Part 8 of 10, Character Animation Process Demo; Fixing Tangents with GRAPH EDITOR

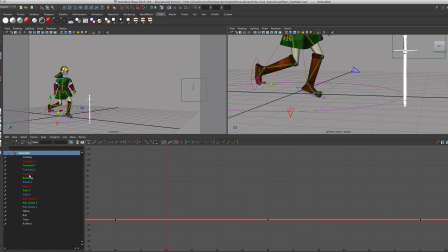1982s
This is something we haven't talked about, but if I go to his toe, and that's a translate Z for his toe, I believe right here, yep. If I break that handle, pull it up just a bit,
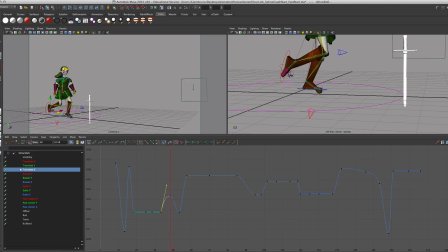1995s
now it'll really look like he's pushing off, and then he comes back down to stomp and land. Now, you don't have to do too much with the toe, but I'm just kind of showing you other things you can do. All right. Going back to Z, he goes and he pushes off again right here.
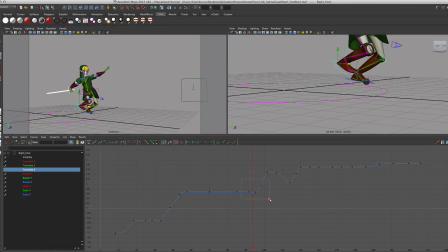2016s
And this is going to be interesting to fix. I'm going to focus in on it. So his foot's already lifting off here.
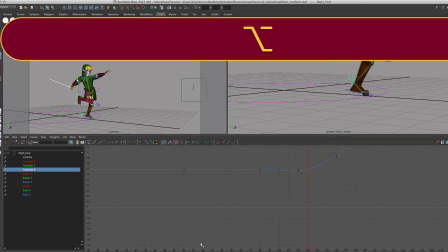2031s
His forward momentum isn't going anywhere yet. So this little forward movement right here, he's not pushing off anything.
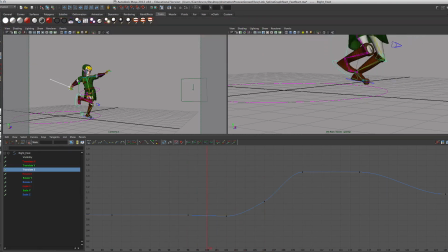2040s
Never mind that he's both feet are off the ground here. I'm going to fix that in a second. But the fact that his foot's not pushing off anything to move forward, I don't need to make that a half spike. Because this foot is moving forward once it's in the air, instead of being pushed off, I'm not making a half spike here. And that's the thing I wanted to get to.
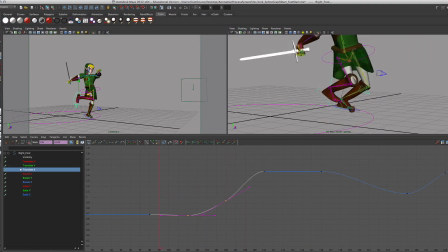2059s
So as you look for spots to break handles, remember, if he's moving forward in the air, you don't need to have a broken handle.
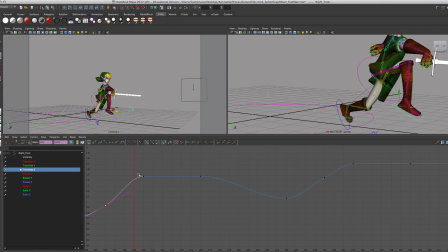2067s
Now, as he comes down here, he's going to plant his foot hard. So at this spot, I'm going to break the handle, just give a little bit of an angle. So he kind of hits the ground, bam, stomps, and then he's pushing off backwards. So I'm going to break this handle. And then again, this
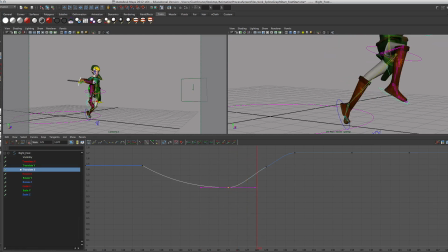2091s
keyframe right here, I'm not going to break the handle because he's in air. He's not going to be pushing off stuff, so he has to decelerate and then re-accelerate it back to this spot.
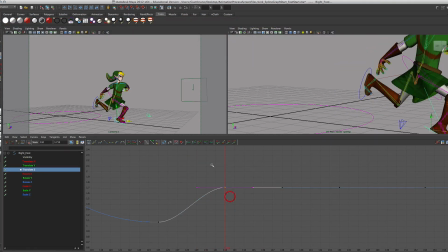2104s
And again, I am going to break this one though, because he's hitting the ground.
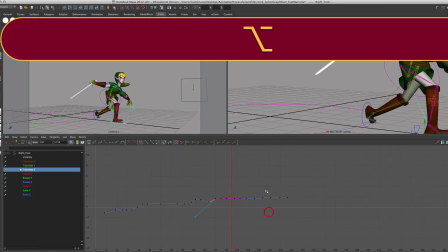2112s
So many things to look out for. And I believe he has one more step forward right here. Now you're going to go through and you're going to do that with both feet. And you're going to really just kind of double check all your feet placements and make sure you're happy with this one
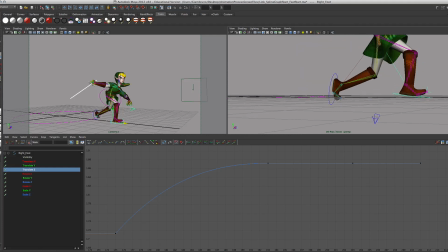2133s
before moving on to the next.
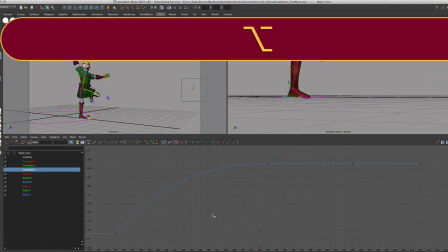2139s
All right. So I'm going to keep going in fast forward motion. I'm going to do one more pass on my right foot and see how happy I am with it. One thing to show you here is if you notice on his toe, his left foot, is that I can't twist it.
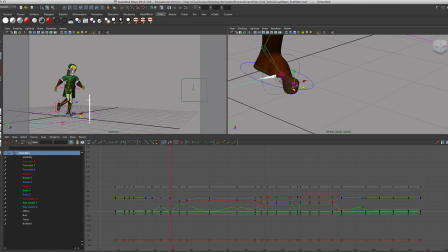2153s
And that happens when we're doing our IKs. You see that, so it's like that, and it stays twisted the whole time. So really the grab is, I can't here, and it's actually found on twist, and it's really those keyframes,
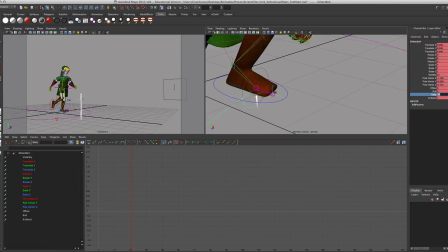2158s
go to channel last, and it's just twist it, so it's set at 90 degrees where it wants to be. That's all. Now, the correct is all the other frame frame 90 and key that, and it goes all the way to end and key as well, so it stays key at 90 degrees. Should have actually does. I'm not sure. Right. So then we look again, so we go through this and do everything on the right foot. I'm going to have to go and this will stop
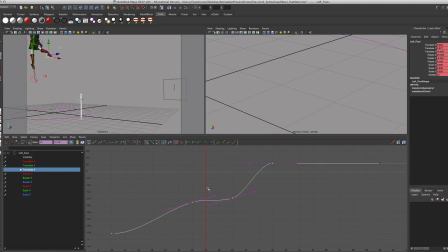2170s
here. Is it possible? So I think that's one of the last time. First, get these ones done. Following, going to try to see where is it around here, hit the ground at this one. So we do keyframes, break the handle.
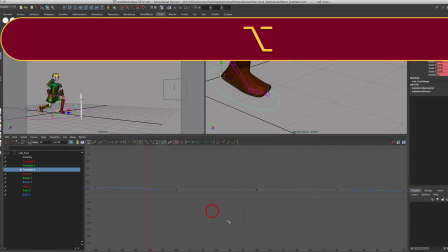2175s
So it feels like he's hitting down hard. Bam. Okay. Now go through. Levels up and down. And as the foot forward, it's cancel keyframes.
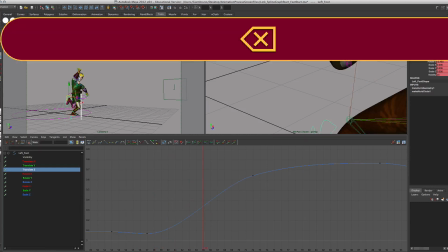2180s
Here, let's not again. So I want to. This is going to push off that. So right here, I'm going to push off my keyframe. Right here, I'm breaking the handle. Start up. So he pushes forward, really pushes forward.
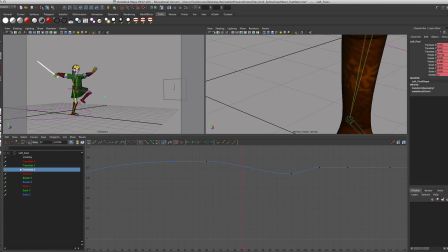2185s
He comes up and over. And now this is a lot easier. So this is just stop down. Right here.
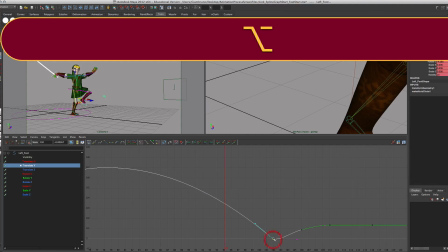2188s
And what's happening is, when he's using my foot, this is left foot. He's hitting ground a lot quicker. So if I break his handle and then slide him forward, it'll look like he's stepping transferring weight a lot quicker. That's how I so I totally overcorrecting this.
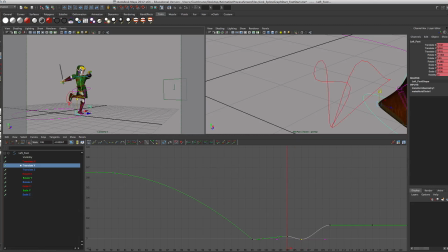2195s
It'll look like he's transferring weight. Right here. Now, I might move this up just a bit. There you go. I'll let the higher thing push off. There we go. Alright, so I'll be ready to press stuff like that. Then he stops forward. Focus on that. Right there, just a bit. And his foot lifts off here. This is where we're really paying attention to. Anything happening. So right here. Focus in. We break this handle. And then come up. Delete this side. Okay. And we move these two.
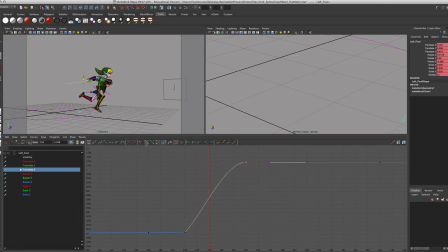2212s
And really come out. One handle. Also, he's lifting off just a bit. And then this handle needs to break as well. And break into this spot. So kind of leave this foot. There, so it's extremely behind. Oops, sorry. Something like that. There we go. And last time, push off right here. And I'm going to just break this handle. So what we're going to do next is we're going to play with